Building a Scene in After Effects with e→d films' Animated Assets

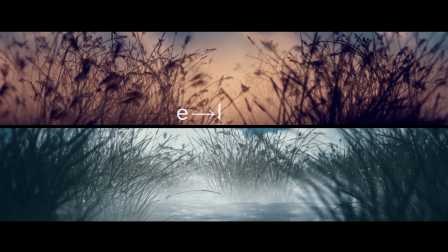0s
My name is Daniel Gies.
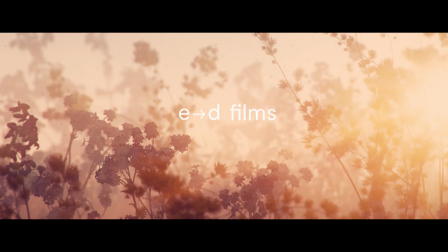0s
I'm the creative and technical director at e.d.films, and today we're going to take a look at some of my favorite stuff on the e.d.films store, and that is the animated assets.
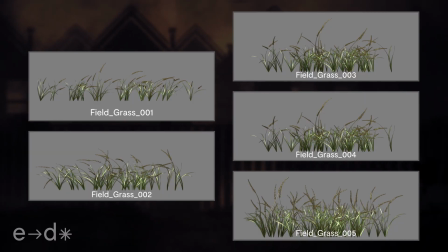9s
We've been creating these things for years and using them on every single one of our projects to add a little extra life to each scene.
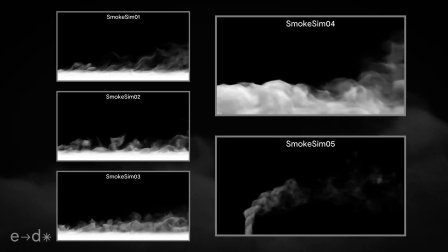15s
They usually involve natural elements like grass, smoke, fog, flowers,
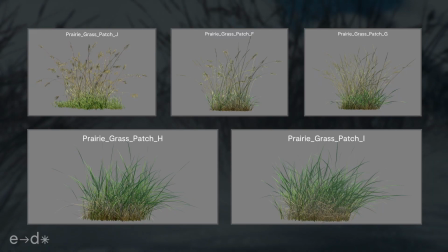20s
plants, typically things that can be really difficult and time-consuming to animate by hand.
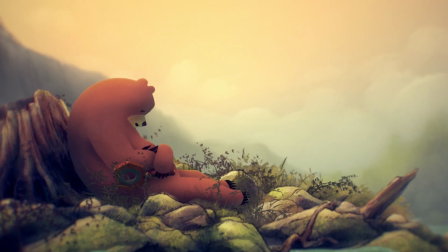25s
They're all made to be very flexible,
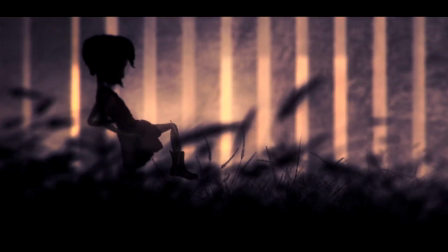26s
and I'm going to show you in just a few steps how you can modify them and use them in different ways to customize the look so it fits your project better.
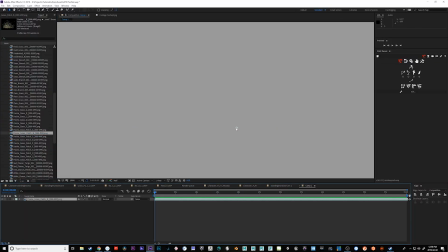35s
All right, so I've previously recorded some workflows here, and we're just going to review them. I'm dragging in this grassy patch from one of the animated asset packs.
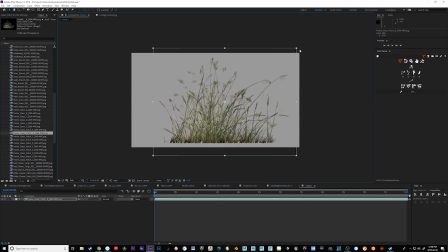43s
I use this one a lot. These ones are really good because they actually loop well, because they start out static and then the wind gusts up, so you can kind of use different sections as you want.
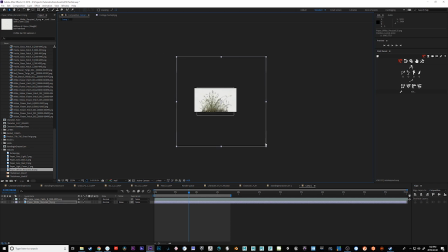50s
So what I'm going to do is actually use the alpha channel of this grass to cut out this paper, so I can kind of make a papery looking grass.
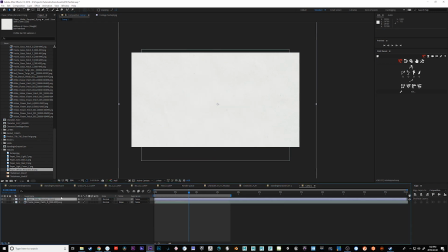59s
So we'll just do this and run sort of the track mat through it. There we go.
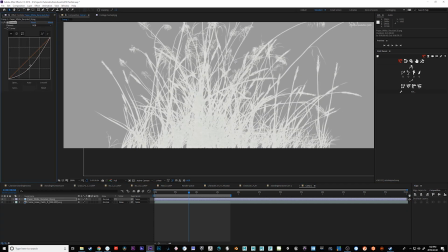64s
And so you can see that now I can just see the paper. And the next thing I want to do is I want to change the contrast of the paper so we can see a little more detail in it. And I'm just using curves on this. You can do this however way you want.
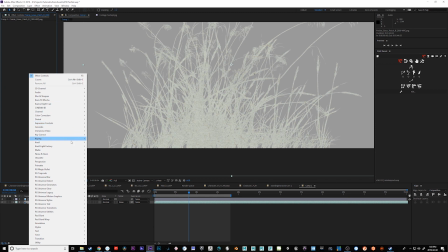77s
The next thing I need to do is I need to go to the mat and do a simple choker.
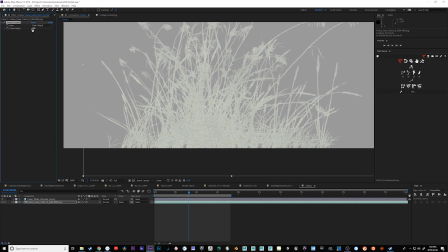83s
And if I actually put in a negative number, it will expand the mat around the alpha.
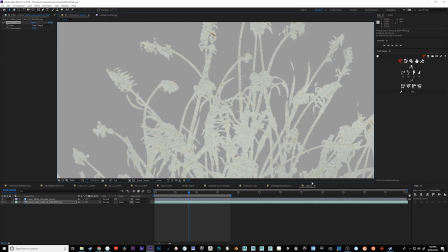89s
So you can see I got a lot thicker grass pieces there. And that gives us a lot more to work with.
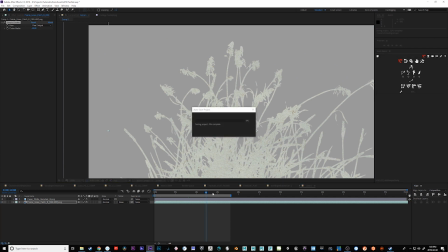95s
It wouldn't look good if we just had the grass image itself, but it looks pretty good with the silhouette.
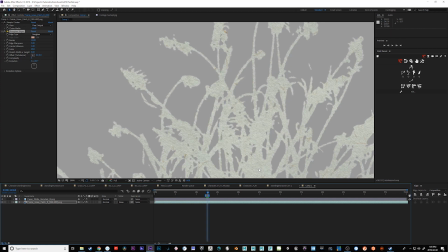99s
So next you can see in the effects panel that I've added a roughen edges. And I'm doing this to break up the edge a little bit and give something a little more characteristically paper.
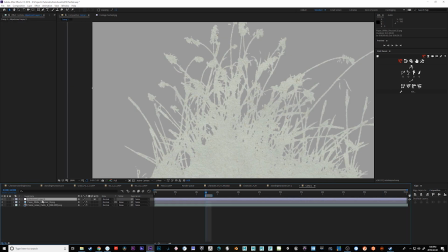108s
I've also alt-clicked on the evolution and I put a time times 200 on it. And that'll kind of make the edges evolve over time. Additionally, I'm putting a posterized time on an adjustment layer.
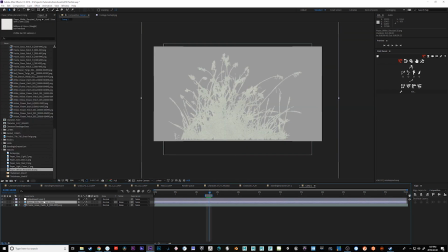119s
That's to get it at 8 frames per second, so it's a little more handmade looking, a little less CG.
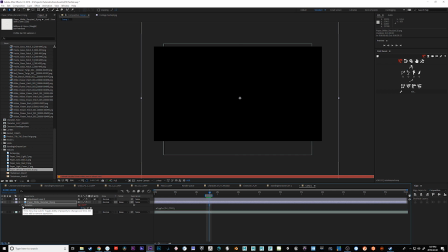124s
And then on the paper itself, on the rotation value, I'm adding a wiggle. Now this wiggle is going to make the paper spin around back and forth.
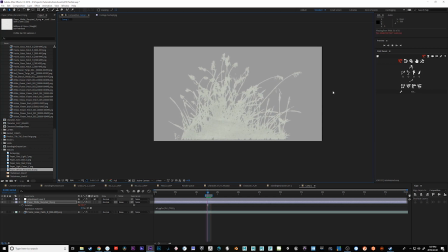133s
And because it's under the adjustment layer where the posterized time's on, it's not going to look like it's just spinning. It might look like boiling paper. If I duplicate it and make the other one a little less opaque, I can now blend them together and have something a lot more random looking, and I get a pretty nice texture boil.
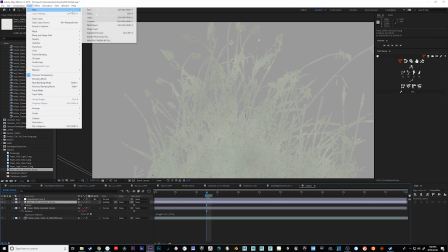149s
Additionally, I'm going to change the blend mode to a multiply, and I'm actually going to add a solid with some color to it so that I can make this grass
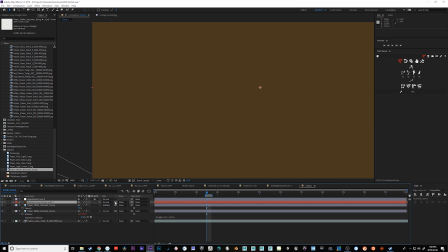158s
stand out against the gray. So I'll just put this to a color burn.
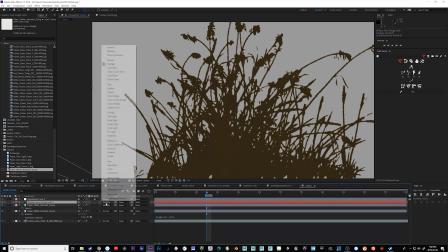163s
I started with a multiply, but then we go to color burn here, and then I have to turn it more gray because color burn is just really intense.
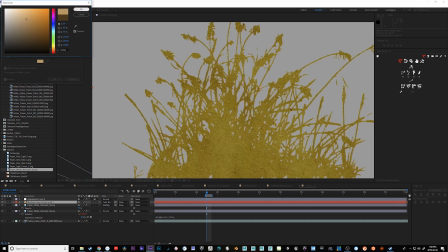169s
So if I can press Ctrl-Shift-Y, I can adjust the solid's properties. So I'm just going to bring it over here. I mean, this isn't beautiful, but I'm just testing. I just want to kind of show you what you can do.
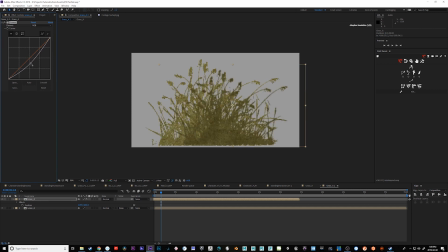179s
Now, once you've done that, you can actually bring in duplicates of the composition or repeat this process with other pieces of grass,
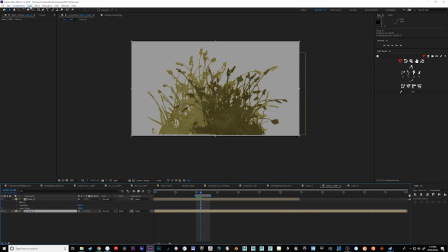186s
like I've done here, and start getting some really cool variety. You can just duplicate the composition and drag new pieces in. And additionally, you can add layer styles. So here I've added a gradient layer style, and that's so that I can make the grass fade off from dark to light,
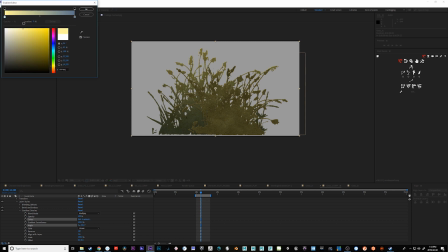200s
which gives it a little more depth, makes it a little bit more interesting to look at, and gives it just a little more variety.
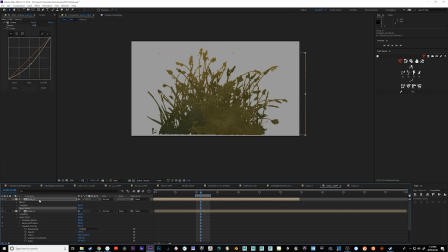207s
And then I can copy that layer style and paste it onto the other one.
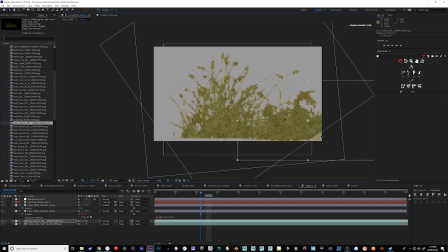210s
Now here what I'm doing is I've gone into one of the grass clips, and I'm just adding more layers of grass.
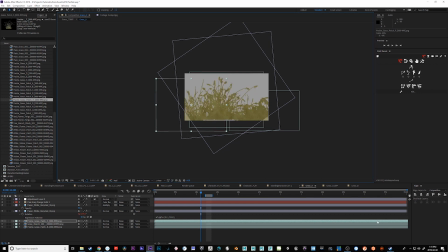216s
And this is to just thicken it up and give it a little more density now that we kind of know what we're doing.
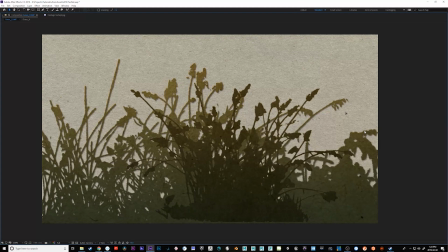222s
And after I've done that, you can see that I've got something kind of interesting happening. I mean, it doesn't look beautiful yet, but it's definitely interesting.
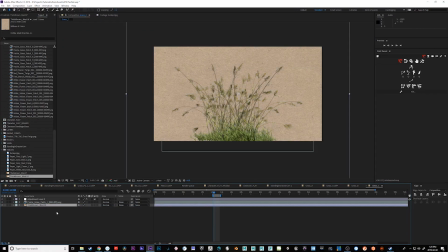229s
It might be a really good effect for what you're looking for.
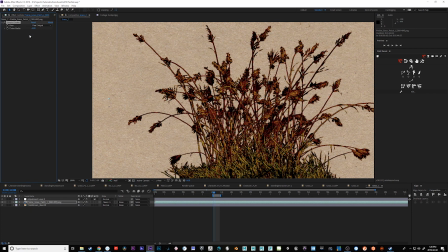232s
All right, so this one here, I've taken some grass in, and I'm putting it over a brown paper type thing and doing a color burn pass on it. And with this one, I'm using the simple choker, expanding things out a little bit. I'm going to adjust the color balance.